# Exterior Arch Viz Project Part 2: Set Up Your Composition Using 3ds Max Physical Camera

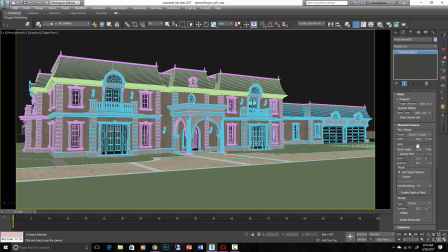(4:12)
I think something like that's pretty nice. Now you'll notice that with the focal length at 31, it's pretty skewed. Like this looks a lot taller than that over there.
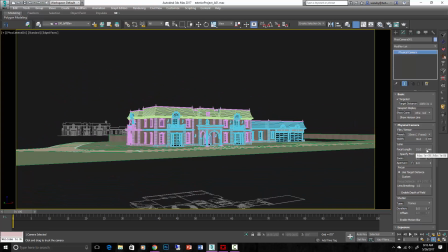(4:23)
The more you dolly the camera out and then zoom in, so a longer focal length, 60 millimeters now.
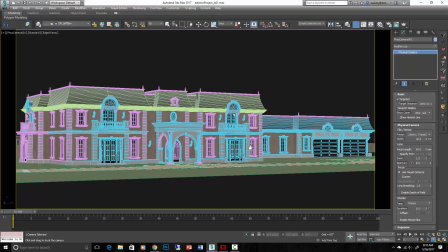(4:32)
Now there's way less distortion, you see, but everything's kind of flattened out. So we don't really want that.
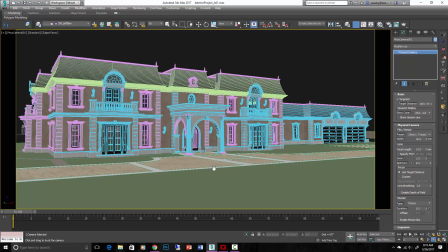(4:37)
We get a more dynamic view by being in close and zooming out with the camera a little bit. I might go over here and then pan the camera a little bit more to the right.
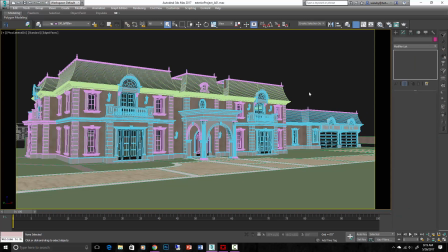(4:48)
Something like that. If I turn off all my lines, we've got this.
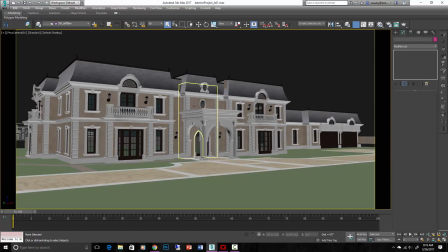(4:53)
It looks pretty nice already. Really, that's just showing us basic colors, basic previews of the materials. So there we go, we've got a camera set up. let's start working on lighting and materials.